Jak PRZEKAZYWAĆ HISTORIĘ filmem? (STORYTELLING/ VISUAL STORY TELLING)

Zacznę od takich najbliższych planów, które nazywamy detalami. No i tak naprawdę za pomocą detalu możemy pokazać to, co dla naszego widza nie jest do końca widoczne bardzo często w szerszych planach.
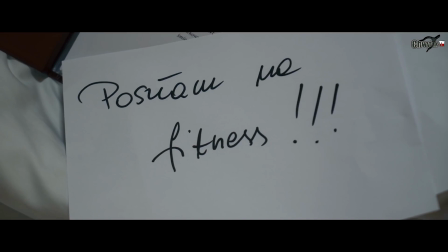[16:23]
Więc po prostu pokazujemy tym, chociażby nie wiem, jeżeli ktoś czyta książkę, to pokazujemy być może nazwę tej książki, jeżeli na przykład bierze ją z półki, jeżeli to jest istotne, albo jeżeli przewraca już później kartki, to pokazujemy na detalu bliżej te kartki, żeby podkreślić na przykład, że jest tych kartek dużo, albo właśnie w drugą stronę, żeby podkreślić, że tych kartek jest mało. Następny plan możemy nazwać zbliżeniem. Będzie to taki plan, gdzie twarz naszego bohatera będzie szczelnie wypełniała ten kadr od góry do dołu.
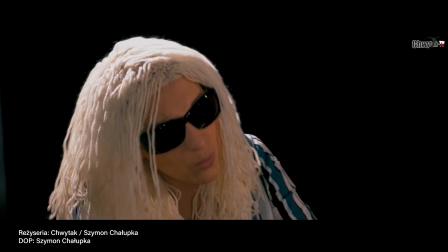[16:56]
Tym kadrem pokazujemy najczęściej emocje na twarzy naszego bohatera, jakieś detale, które dzieją się na twarzy i właśnie możemy w fajny sposób połączyć te dwa ujęcia,
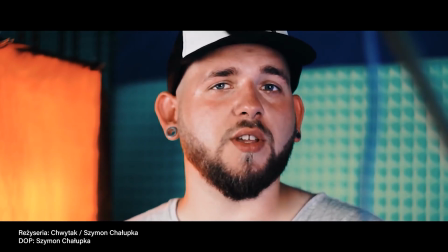[17:07]
gdzie mamy plan ze zbliżeniem, gdzie widać jak na przykład komuś chodzi tak zwana powieka I możemy przebić to na detal,
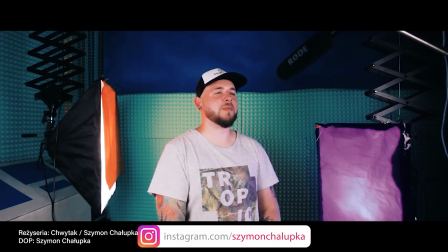[17:16]
żeby podkreślić, żeby pokazać jak np. nasza postać jest zdenerwowana, bo np. dowiedziała się, że nie ma jej ulubionego soku marchewowego w sklepie. Półzbliżenie to jest ważne w przypadku realizacji ujęć A-roll, tzw. setek, o których już powinniście coś wiedzieć. Pokazujemy postać tak naprawdę od głowy do mniej więcej linii piersi, albo delikatnie pod piersiami, albo delikatnie nad. To jest bardzo takie umowne. To jest takie podstawowe ujęcie do pokazywania dosyć neutralnie naszej postaci i też starajcie się w taki sposób z niego korzystać.
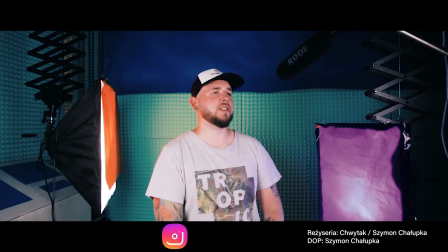[17:50]
Plan średni będzie troszeczkę szerszy od pół zbliżenia. Te dwa ujęcia bardzo fajnie działają, jeżeli chcemy np.
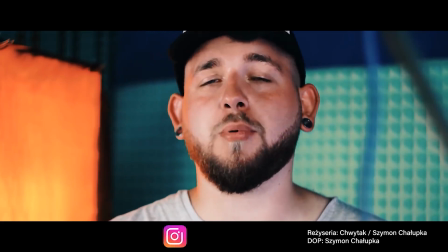[17:58]
zadbać o to, żeby nasza wypowiedź była płynna, to możemy w bardzo prosty sposób, tak jak ja cały czas gdzieś tutaj w tym materiale,
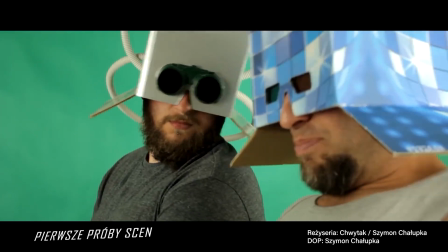[18:05]
przybliżać w momencie, kiedy np. nasza postać gdzieś tam mówi, zatnie się,
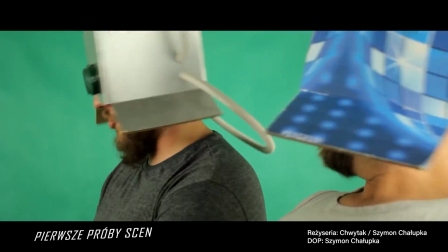[18:10]
popełni jakiś błąd. zaczyna jakby dalej gdzieś ciągnąć myśl, my chcemy to ukryć, to kryjemy właśnie ciąg,
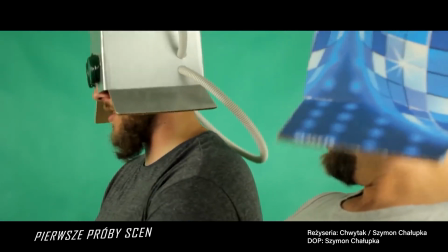[18:16]
tnąc te ujęcie i robiąc przeskok na przykład z tego planu średniego na półzbliżenie. Następnie mamy tak zwany plan amerykański, generalnie w tym planie pokazujemy osoby do kolan.
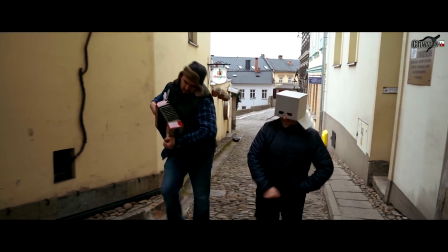[18:29]
Bardzo często wykorzystujemy te ujęcie, gdy chcemy pokazać na przykład grupę osób, która ze sobą rozmawia i w taki sposób też Wam polecam z tego planu korzystać. Następnie mamy plan ogólny i pełny. To będą takie plany, ja nazywam informacyjne.
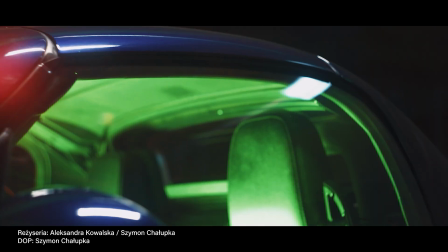[18:44]
Za pomocą tych planów będziemy pokazywać różne informacje dla naszego odbiorcy,
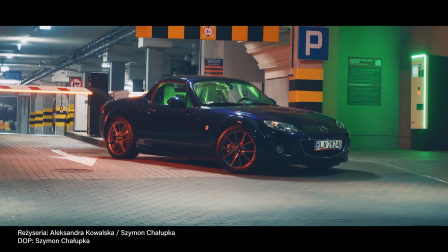[18:49]
czyli gdzie postacie się znajdują, czy w jakiejś dużej przestrzeni, a właściwie może w troszeczkę mniejszej przestrzeni, czy ta przestrzeń jest w ogóle istotna,
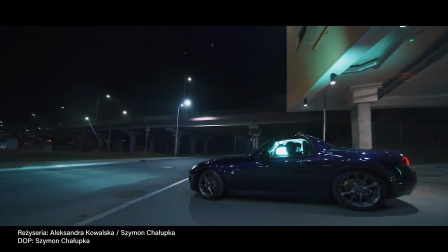[18:57]
jak ona wygląda, po prostu żeby nasz widz wiedział w jakiej przestrzeni w ogóle to wszystko jakby się odbywa.
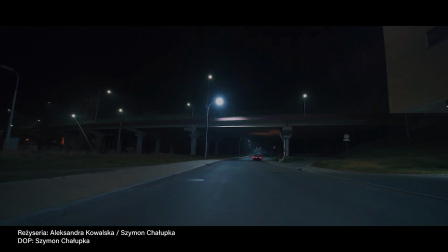[19:05]
No i ostatni plan to będzie plan tak zwany Total, pokazujący już bardzo szeroko. To jest taki plan, który w pewnym momencie może wywołać takie zakłopotanie, ponieważ ilość szczegółów jest ogromna. W sensie pokazujemy coś tak szeroko, że nasz widz może widzieć wiele rzeczy i nad wieloma rzeczami się zastanawiać, biorąc pod uwagę, że może będziecie pokazywać to jakiś tam dłuższy czas, więc warto tak dosyć bezpiecznie podchodzić do tego ujęcia, żeby też nie przesadzić. No i słuchajcie, jeżeli jakby zastosujecie się do tych wszystkich zasad, jeżeli je poznacie i świadomie będziecie z nich korzystać, to gwarantuję wam, że wasze filmy będą zrozumiałe, bo to jest bardzo ważne. Pamiętajcie o tym, żeby o te filmy jednak zadbać, żeby wasz widz je zrozumiał i żeby wiedział co w tych filmach się w ogóle dzieje i za pomocą właśnie tych chociażby planów, czy za pomocą tych podstawowych zasad, zapewniam Was, że będziecie w stanie w ogóle dostarczyć tą historię Waszemu widzowi w sposób komfortowy. Dziękuję. Dziękuję za to, że byliście. Wierzę, że ta wiedza jest dla Was przydatna. Jeżeli chcecie rozwijać się bardziej, to zapraszam do mnie na kanał Filmujemy. No i co? Życzę Wam miłego dnia. Do zobaczenia.